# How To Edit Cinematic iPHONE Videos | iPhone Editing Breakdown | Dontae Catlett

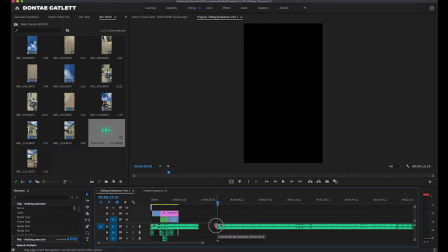4:03 I'm going to keep my playhead right here, and I'm going to drag my audio track just a couple seconds forward, and I'll make a cut right there just so I know that's exactly where the drop is at, and that's where my first cinematic shot should go.
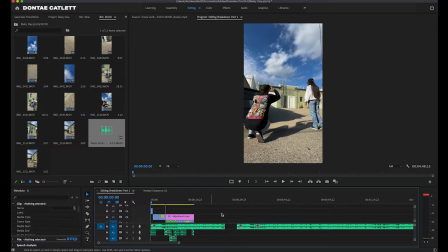4:15 So if we go back to where I edited this,
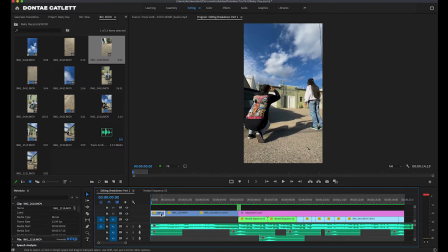4:22 okay, so what I like to do is review all of my clips. As you can see here, this is not on the timeline. This is the raw clip right here. And what I'll do is I'll make these in and out marks. Figure out exactly where I want the first clip to be at. Okay, right there's the first one. You see some motion.
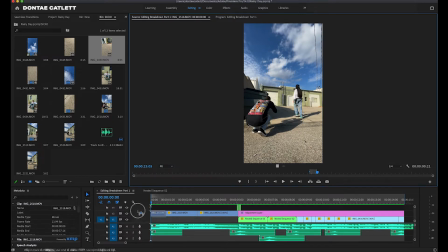4:39 So I make an in and out mark and I'll drag it right here into our timeline. Same thing for the second clip. The first couple of clips should tell a story. It should say where we're at, who's shooting with, and why is it grabbing your viewer's attention.
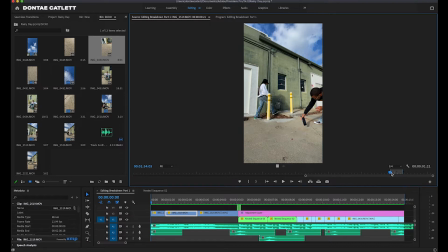4:51 If I was holding a camera, this probably wouldn't be as interesting, But because I'm recording on a phone, people want to know, what the hell is this guy doing? Third clip that I have right here is Chrissy sitting down and then me basically standing up and reaching towards the sky to get that sky transition.
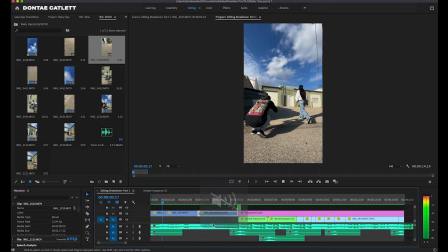5:09 So now that we have all three of these on our playhead, basically what I did was I edited them to the beat.
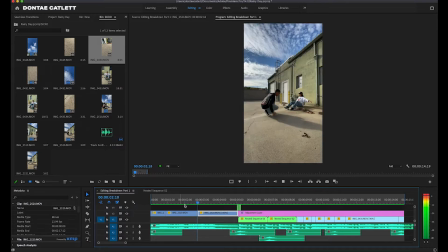5:18 If you listen, yep, boom.
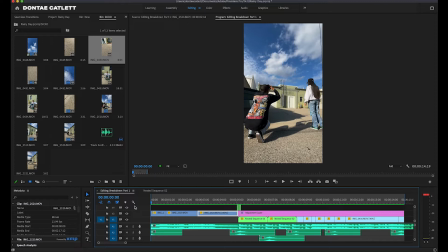5:23 So everything is on the beat. That's the important thing. If you're editing, you must edit on the beat. There's a quote by one of my favorite directors, Martin Scorsese, and he says, "Your edits should be so good that the viewer who's watching your video can blink and they'll miss the transition and wish that they could rewind."
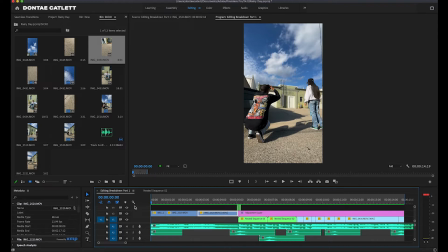5:41 So I have 3 BTS shots and a total of 4 shots for the cinematic video. There was 2 wide shots and 2 mid shots. If you wanted to get an extreme close-up, like the details on Chrissy's pants or her shoes or her sweater, then that's definitely something that I would throw in there.
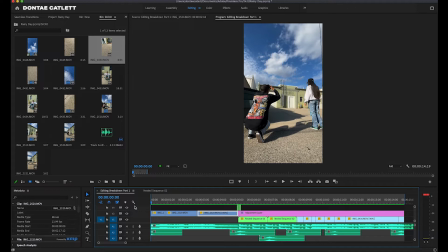5:56 The more clips that you have, the better, because it's going to allow you to tell a better story in post when you're editing it. And if you messed up on something, it's always better to have more clips than less. Find your music and then select the right clips. Step 3 is to edit on the beat. So that's what we're doing right now. We're going to edit on the beat.
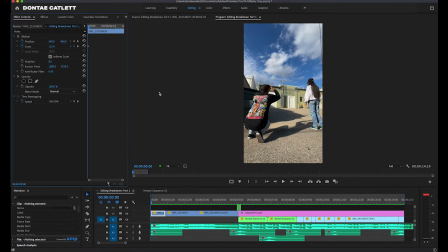6:15 And if we tap into here and go into my effects controls, I can show you what I did is I made a keyframe. As we play this, you'll notice that this number starts to go up right here on scale. That's because if I drag this clip up, I made a keyframe. And basically a keyframe allows you to create an animation.
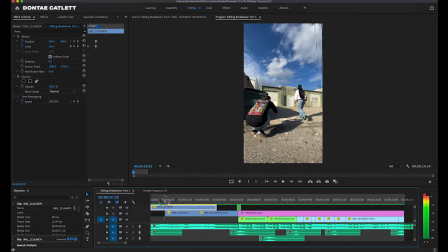6:33 If you look at this shot very carefully, you'll notice that it's actually zooming in and out as I scrub through the playhead. That's because I created a keyframe on the scale.
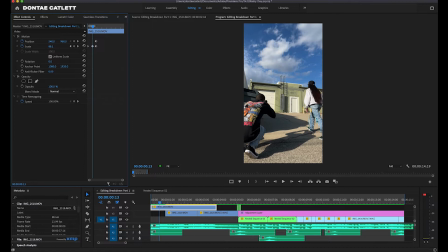6:43 The scale controls how much your clip zooms in and out, and the position right here goes left and right. So we're going to undo all that, what we just did.
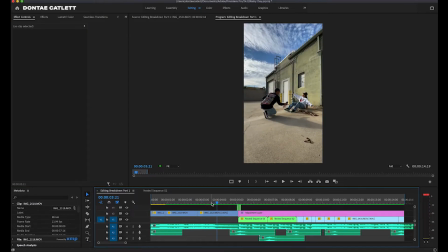6:51 On every shot, I either zoomed out or I was zooming in just to create more depth, because without the zooming effect, I'll show you what we get. That's with no zooming in or out. But now with the keyframe with the scale in and out, just gives the shot more depth and it just makes it more dynamic.
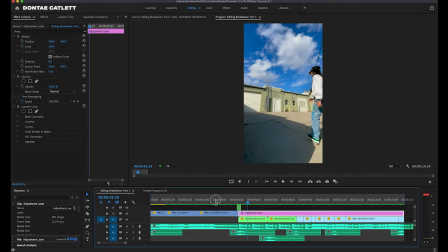7:07 Another thing that you notice is on the before and after. If you look at the before, the sky is less saturated, all of the colors are desaturated. But when you come to the final edit, you'll notice that it's extremely saturated, more warm. And I just want to create a more cinematic look when you're seeing the before and after.
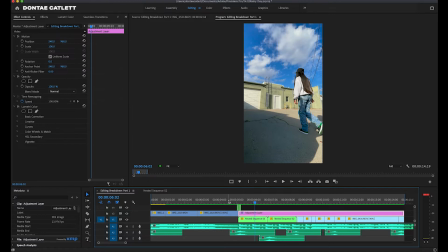7:25 So when that drop hits, it's like, wow, that was epic. The shots are really clean and smooth and the colors immediately capture your attention.
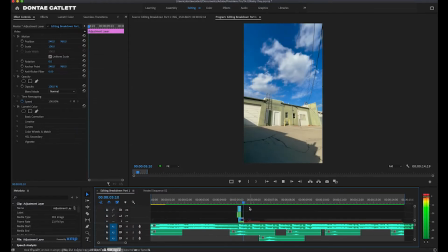7:32 The next part is editing on beat. So if you notice here, I added in this RGB effect.
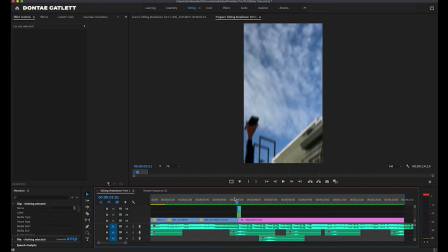7:39 It kind of gives it a glitch when it goes in between each shot. I like to do that just to make it a little bit more dramatic. And also there's a sound effect here if you listen.
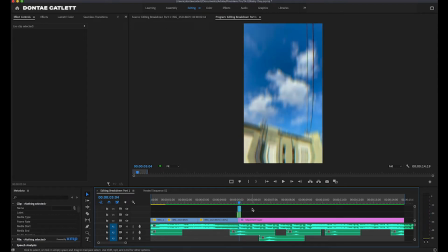7:52 You can always drag in more layers of audio, and this will give you a way better viewing experience for your audience because you're immersing them in the environment.
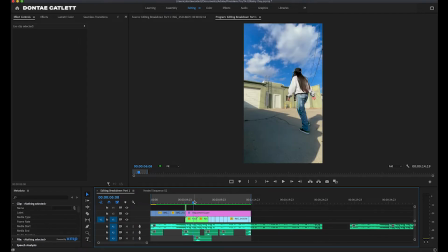8:01 If there's birds flying around, if you're by a beach or you're at a park, feel free to add in ambience noise because this will add layers onto your clips and it'll keep your audience more engaged into your videos.